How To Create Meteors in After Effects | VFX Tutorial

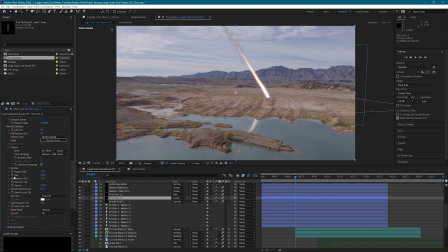I don't have any rotation on this one because it's more of a circular sprite, so it really doesn't matter. Still have the sides over life. It actually starts out small, gets larger, and then tapers off. This way we get a nice point to the front of the meteor.
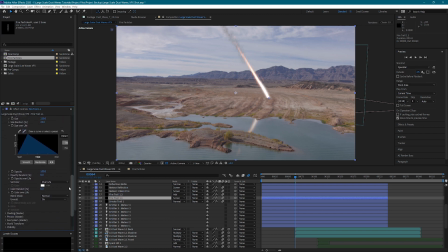And the opacity over life does the exact same thing.
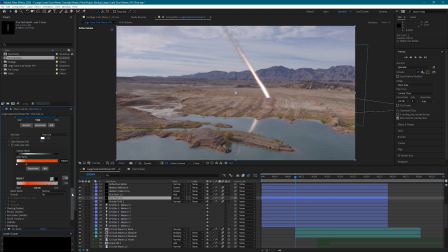So our color over life looks almost identical to the first one. This gives us that nice orange as it fades out. And then I've set this first one to screen. So this top fire trail is actually using those same custom sprites that we made earlier.
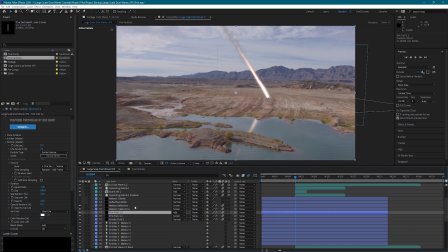The ones from the Free Blasters collection. And it is using a add mode to get us this really nice hot center. And then we have a smoke trail. And this smoke trail again is very similar. We have particles per second, which cuts off after it hits the ground. Have our velocity settings here.
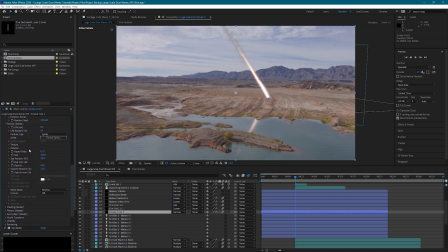Then we have our sprite. And this is referencing a custom smoke particle.
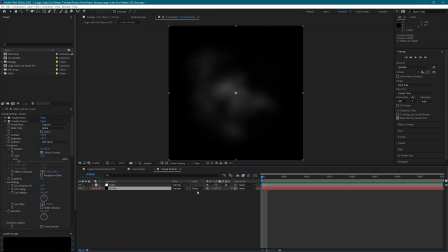So let's take a look at that. So for this custom smoke particles, we have three different fractal noises that are working together to create this.
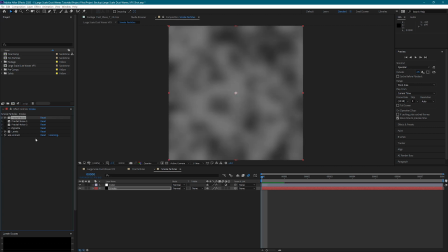We have our first fractal noise,
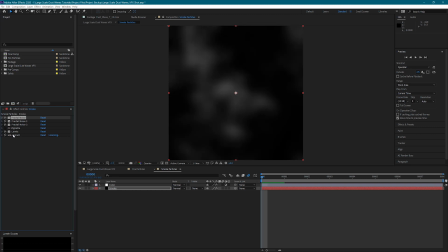a second one that's adding some more contrast, and then a higher scale fractal noise So let's jump in here and look at one of these.
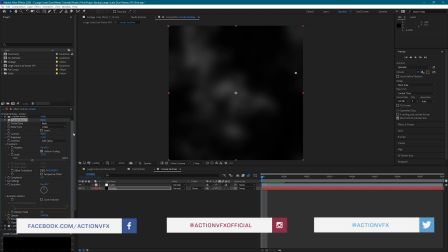Have basic fractal type, noise type is linear, and soft clamp on the overflow.
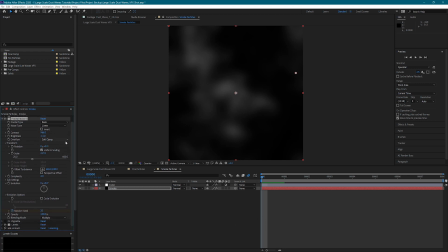Then I've just adjusted the scale and brightness and contrast to get a good look that I like. Complexity is at 4, and we have a random seed that is adjusting based on the frame.
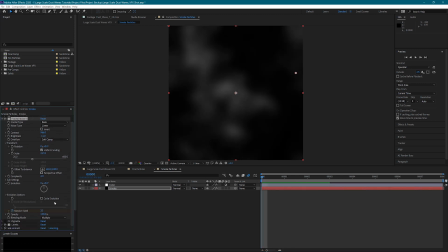So all of these work together. They do that by using the multiply blending mode. Then we have a vignette, and that's just taking the edges off so that we get a circular particle. Our levels are just boosting the whites a little bit, and then we have an unmult to take away all the black and give us an alpha channel.
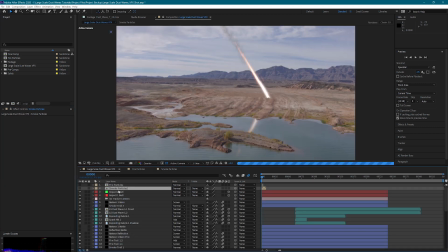So that creates our custom smoke particle, very easy to do. And then we have our smoke trail that's using that. So here we've used those custom smoke particles. Have our size random. Size over life is actually getting bigger because when you think of smoke, it'll start out and then start spreading.
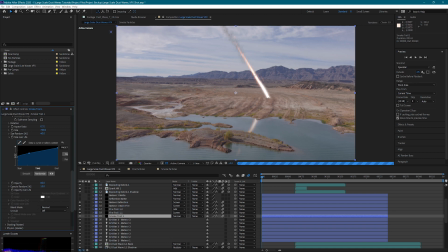So it'll start at a smaller size and spread out. And then we have our opacity over life, which looks pretty similar to what we were doing with the fire. And those are the particular settings that we have to create this meteor. So let's take a look at our second meteor.
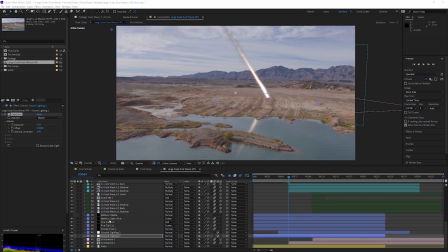Down here, I have almost an identical setup. I've used the same sprites for all the particles.
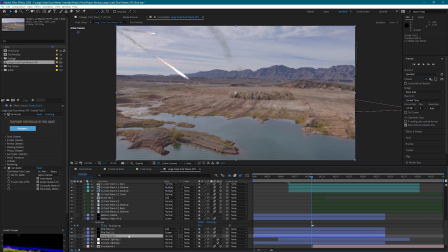The only major difference is that this lines up with our second impact. We still have our main fire, both fire trails, and our smoke trail.
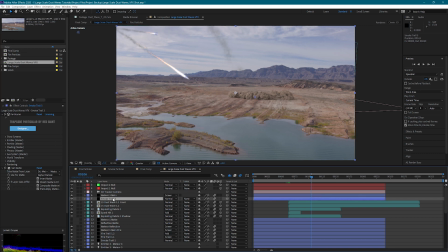For the background meteors though, to save some computer power and to get some faster renders, I've reduced it to only have two different particle emitters. I have the main particle emitter and the smoke trail. I've taken out the two different additional fire trails because at this distance you really can't see them.
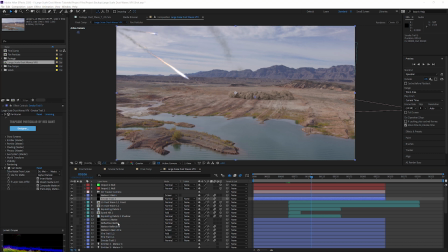And so this is just going to render a lot faster and I can work a lot faster. One thing you've probably noticed is that I have a reflection mat and a meteor mat here.
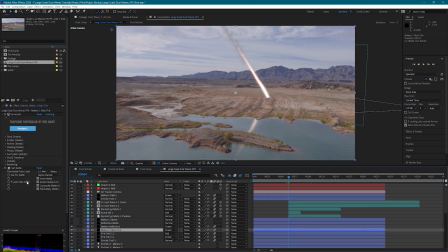So for each of these meteors, whenever they strike the ground, they're actually going to show up underneath our dust wave. To fix this, simply created a mat that goes here.
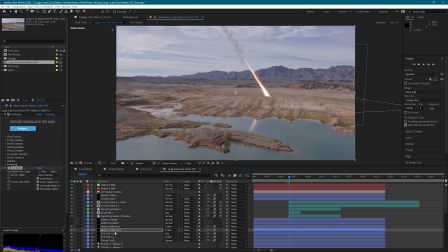And then I used a set mat effect to use that layer as the mat for my meteor.